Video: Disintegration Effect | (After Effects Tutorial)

Welcome to Tuesday Tutorials, which is a new series that we're doing where we're going to be breaking down visual effects, but going much more in depth than we usually do. These will be more screen capture based tutorials so we can really dive into the button by button of it all. And for this first one, we're going to be taking a look at how we did this shot from our Infinity Pack promo trailer.
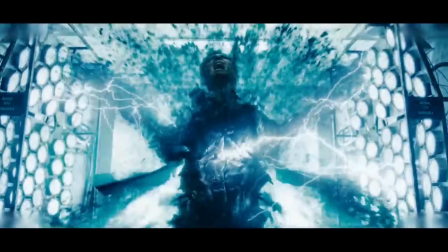(0:25)
This one was inspired by that Dr. Manhattan experiment scene from the film Watchmen, although we did want a bit more of a fluid look to ours.
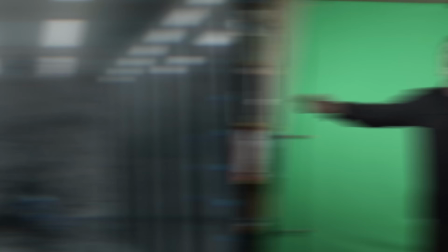(0:33)
But now let's jump right into the effect. Firstly, shoot your actor doing their best death scream.
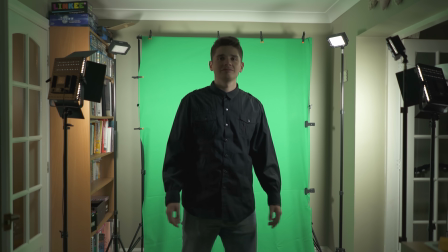(0:38)
We shot on green screen to make it easier both for adding a background of our choice, but also to apply effects solely to the actor.
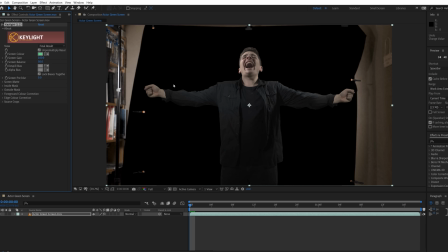(0:46)
In After Effects, we used key light to key out the green screen and rotoed around the actor.
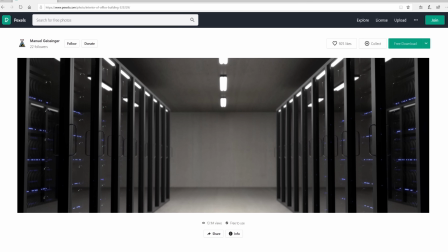(0:51)
For the background, we went with this free image on pexels.com to give that experiment vibe.
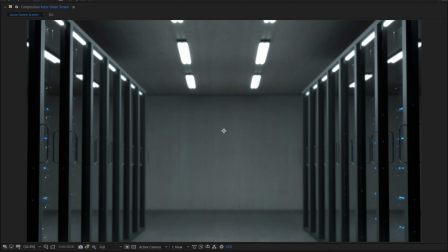(0:56)
Then we changed the ceiling lights to be either side of the actor's head, altered the color slightly, added a camera lens blur, and tweaked scale and position.
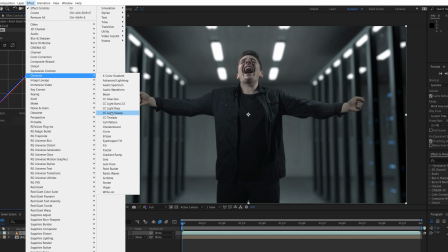(1:04)
Alter the color of your actor until they match your background plate. We also used multiple copies of CC light sweep to add edge lighting to different areas of our actor.
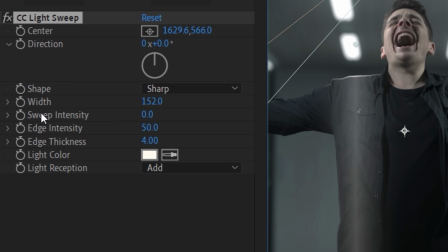(1:13)
Just make sure to dial sweep intensity down to zero so that you're only using the effect on the edge of your layer.
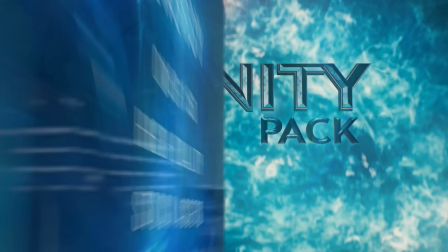(1:20)
Now for the energy, first we're going to drop in the asset from our Infinity Energy Pack.
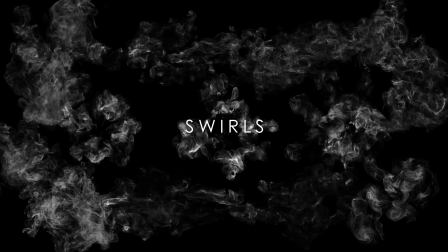(1:24)
The pack has over 150 energy assets with different visual looks and styles.
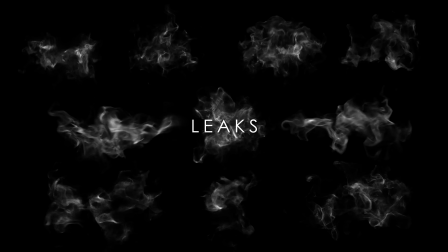(1:30)
For the style we want for this shot, we will be using mainly energy leaks and energy bomb assets,
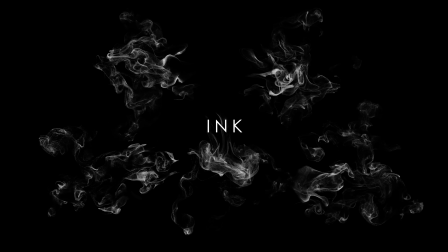(1:36)
but you can create completely different looks depending on which assets you use.
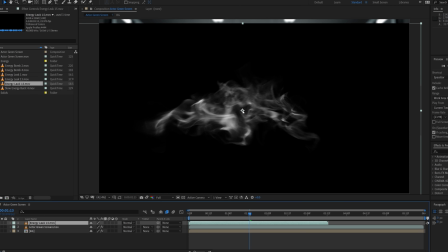(1:41)
First, we're going to use Energy Leak 15 and set the blending mode to screen.
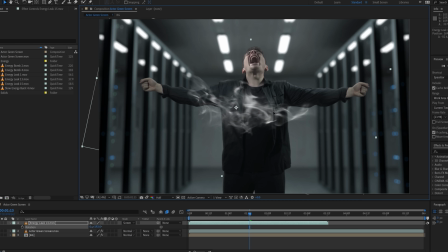(1:46)
We're going to change the scale, position, and rotation to place over an area of your actor.
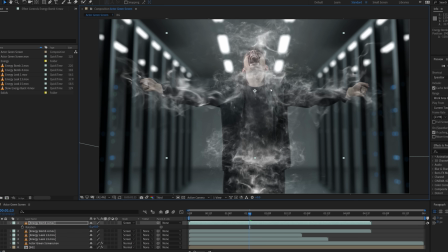(1:51)
Use multiple assets on each arm, the legs, head, and torso to have the energy flowing out from your actor.
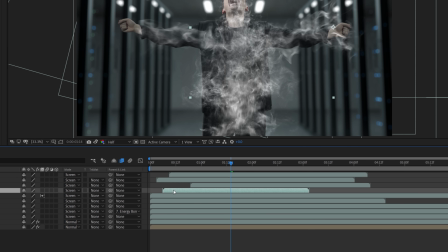(1:58)
Then we lined up the assets in the timeline to begin appearing how we thought looked best.
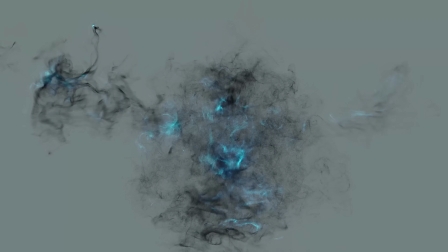(2:03)
For the colors, we want a base of black energy with bright energy on top. So for this, duplicate the assets and hide the duplicates for now.
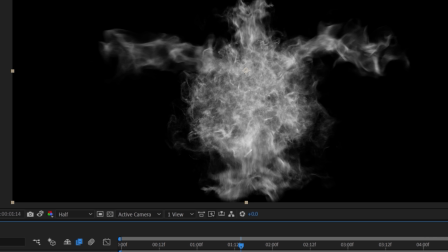(2:10)
Then pre-compose all these bottom layers together for the base energy. To make the energy black, we used Unmult to remove the black background from the assets.
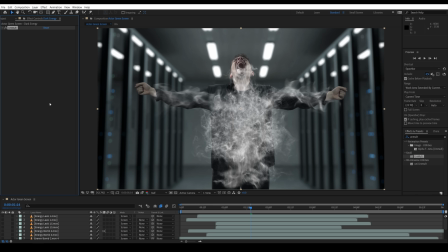(2:18)
Unmult is a Red Giant plugin for removing black, but if you don't have that, After Effects should have its own built-in preset too.
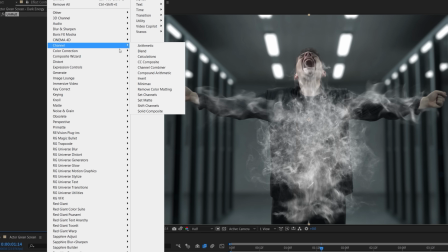(2:26)
Use the invert effect to make them black.
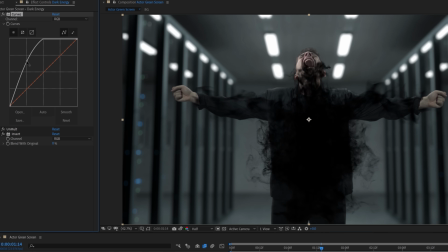(2:28)
To increase the thickness, you can add a curves effect before the unmult and boost the brightness if needed, which makes the energy more solid.
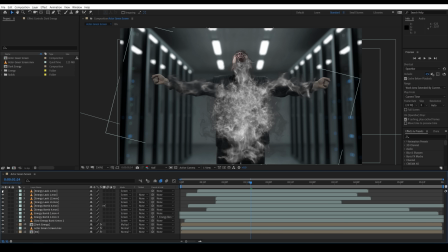(2:36)
For the bright energy, turn the duplicated layers back on.
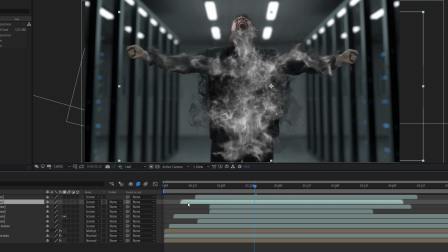(2:39)
We deleted a couple of assets to make it more sparse in some areas, but then staggered the timings of the rest to create some delay and separation for the look that we were going for.
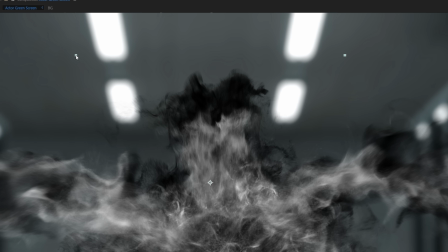(2:48)
Change the scale, rotation, and position of some assets to create more diversity if needed.
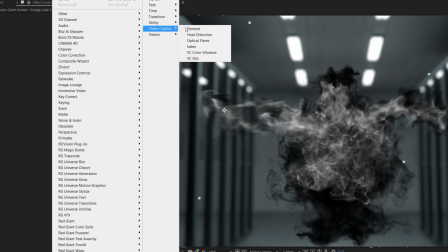(2:52)
We'll just hide our actor layer to see that better. Then using Video Copilot's color vibrance effect, we choose a color that we liked and then tweak some settings.
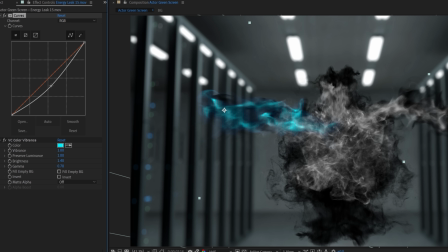(3:00)
You can also use a curves effect first, and if you tweak the contrast, you can have just the denser areas visible.
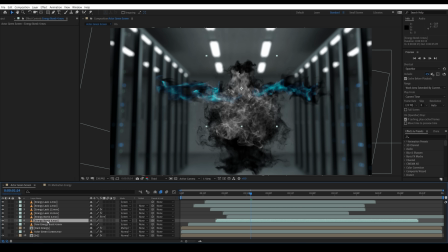(3:07)
Then we're going to copy paste these to each asset and tweak individually to your liking.
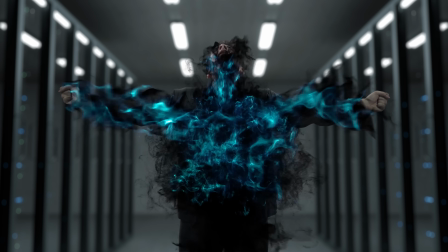(3:12)
Now it should look something like this.
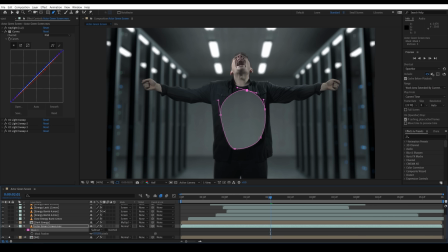(3:14)
Halfway through, we want to create a mask on our actor layer and animate it to expand as the energy does until you can no longer see the actor.
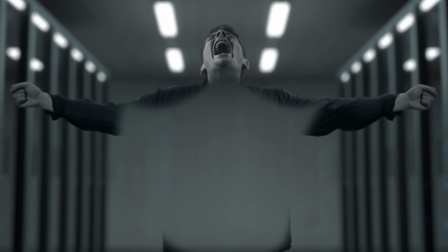(3:22)
We also animated the color of the actor layer to change and added a turbulent displace.
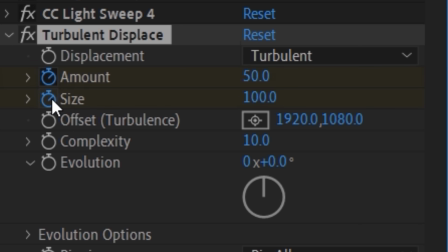(3:29)
Turbulent displace. With animated amount and size to create some displacement.
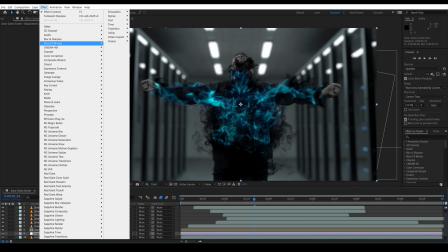(3:33)
We added an adjustment layer above the actor with Red Giant's chromatic displacement effect and used the pre-comped
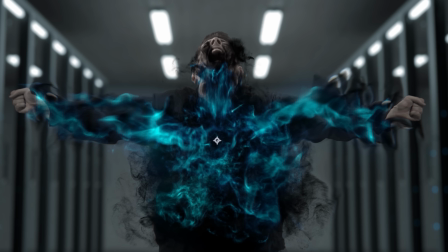(3:39)
black energy as a displacement map and duplicated it for a more detailed displacement on top.
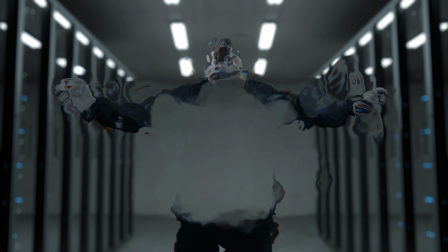(3:45)
This almost makes it look as though the energy is inflating and tearing the actor open as it bursts from within.
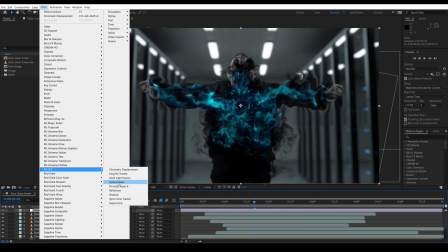(3:51)
Next, we add a few instances of Red Giant's optical glow.
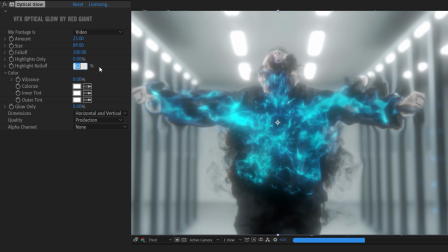(3:54)
This is our favorite glow plugin because it allows you to retain highlights and control the glow saturation as well as giving a professional look.
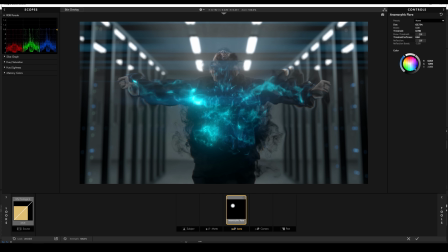(4:02)
We also use Magic Bullet Looks for subtle anamorphic flares. And of course, as we've said a ton of times on the show, we can't suggest Red Giant's products enough. Check the notes below.